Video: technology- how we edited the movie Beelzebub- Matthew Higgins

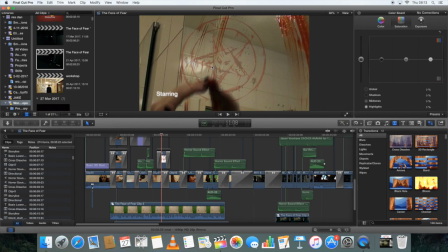(4:07)
But also with certain, but also it was a logistical thing, because we needed all the footage to look the same and to look dark, and we darkened some of the images as well, because we want it to be as creepy and intense as possible,
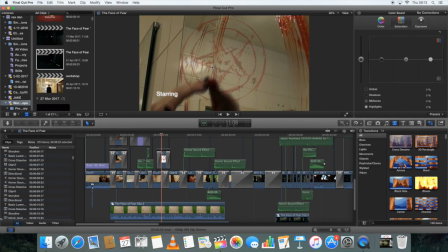(4:27)
and by darkening it, it creates lots of these shadows which unsettles the audience. And again, in terms of colour, there are also several shots we use,
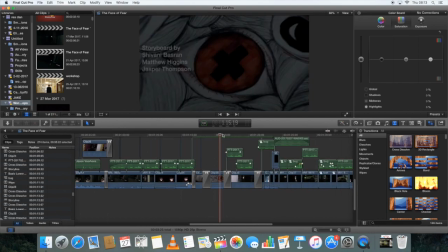(4:39)
such as this POV shot I'm just about to show you here.
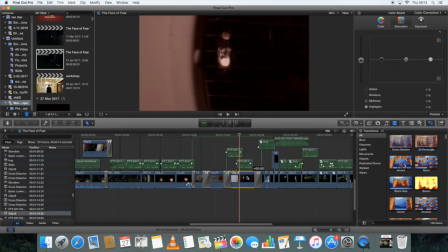(4:44)
So we applied a red filter here. So as you can see, we've got lots of this red in here, red filter. This was used to create to kind of suggest,
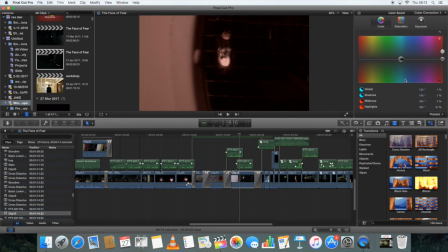(5:01)
because red is associated with blood, with danger, evil, all these kind of things, and it's all about, essentially what editing is all about is trial and error, see what works,
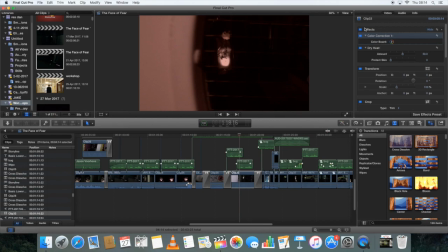(5:15)
manipulation of the footage. It's all about manipulating it to make it the best it can be.
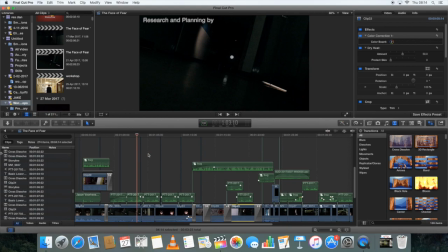(5:24)
And this was a very interesting learning experience for me because I've never done something like this before, and we learned a lot of this. Most of this was just from trial and error, and in terms of adding stuff to the visuals, I'll show you now.
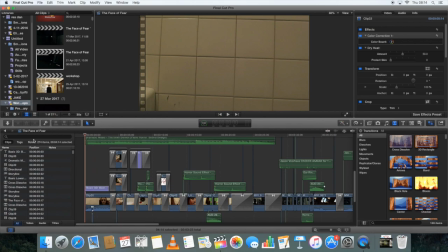(5:42)
We've got, if we watch this, you'll see that there's kind of
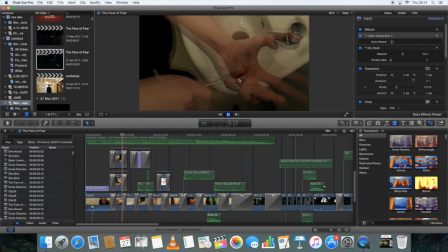(5:48)
a shaking effect. Oh, there we go.
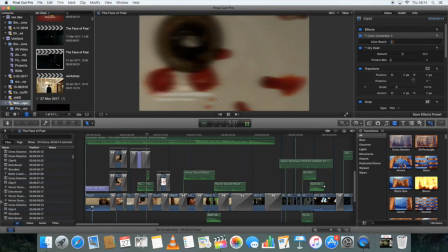(5:54)
There's a shaking effect of the camera, as you can see. So what this is it's called
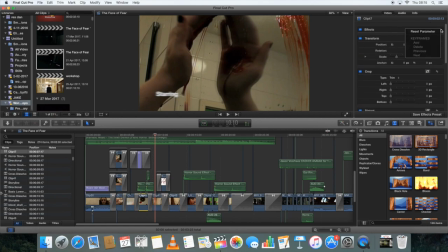it's a shaking effect. So it's like an earthquake effect, I think is what it's called in here.
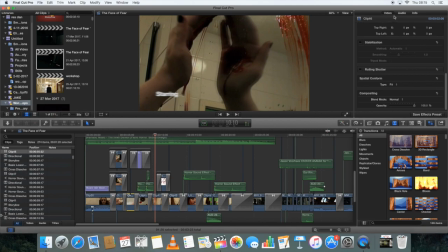(6:16)
Let me see if I can find it. And basically what it is that it applies this shaking effect. It adds to the sense in our movie of the supernatural, something's not quite right, and
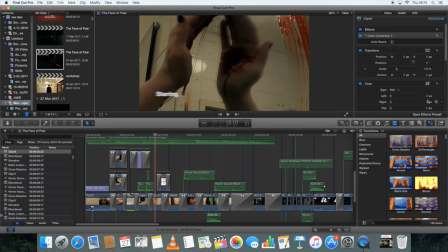(6:33)
it just adds like a dreamlike, hallucinatory quality to it. And this was something that from before and after we changed it and added this effect, it just made the movie a whole lot better.
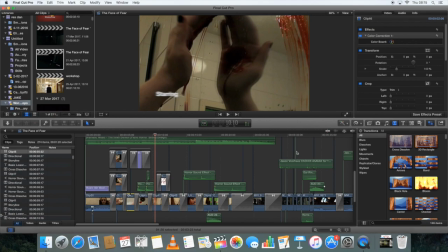(6:45)
It added to this atmosphere that we had in the movie. We also had use of draw masks.
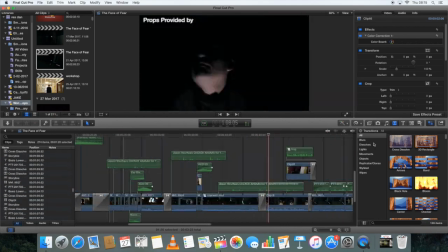(6:53)
So if I just show you what they are, this was probably the most complicated part of it.
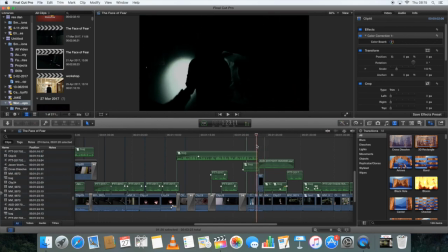(7:00)
It's about, so in this shot here, so if I show you what it's like without a draw mask, so I'll play you this clip now.
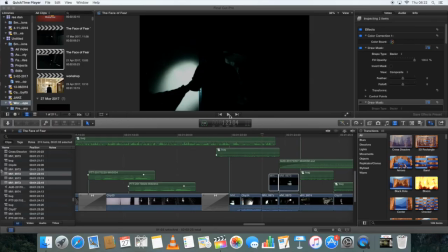(7:16)
This is what it's like without a draw mask.
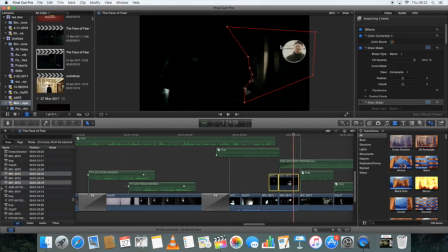(7:18)
So as you can see this character in the window, and we decided that we didn't want him to appear. It didn't quite work out the way we'd want it to. So as you can see here, there's these little lines.
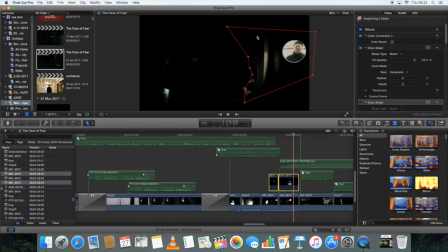(7:33)
These are like the audio control points, and they're basically, you draw these control points around what you want to crop, and then you replace it with some other image. So we replaced it, as you can see. Let me just enable this again.
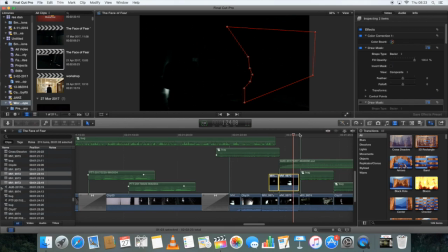(7:52)
We replaced this with a black thing, and again another thing that we used for this was this title,
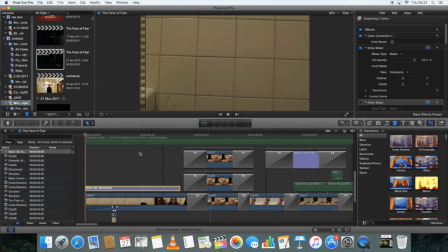(8:01)
as you can see here.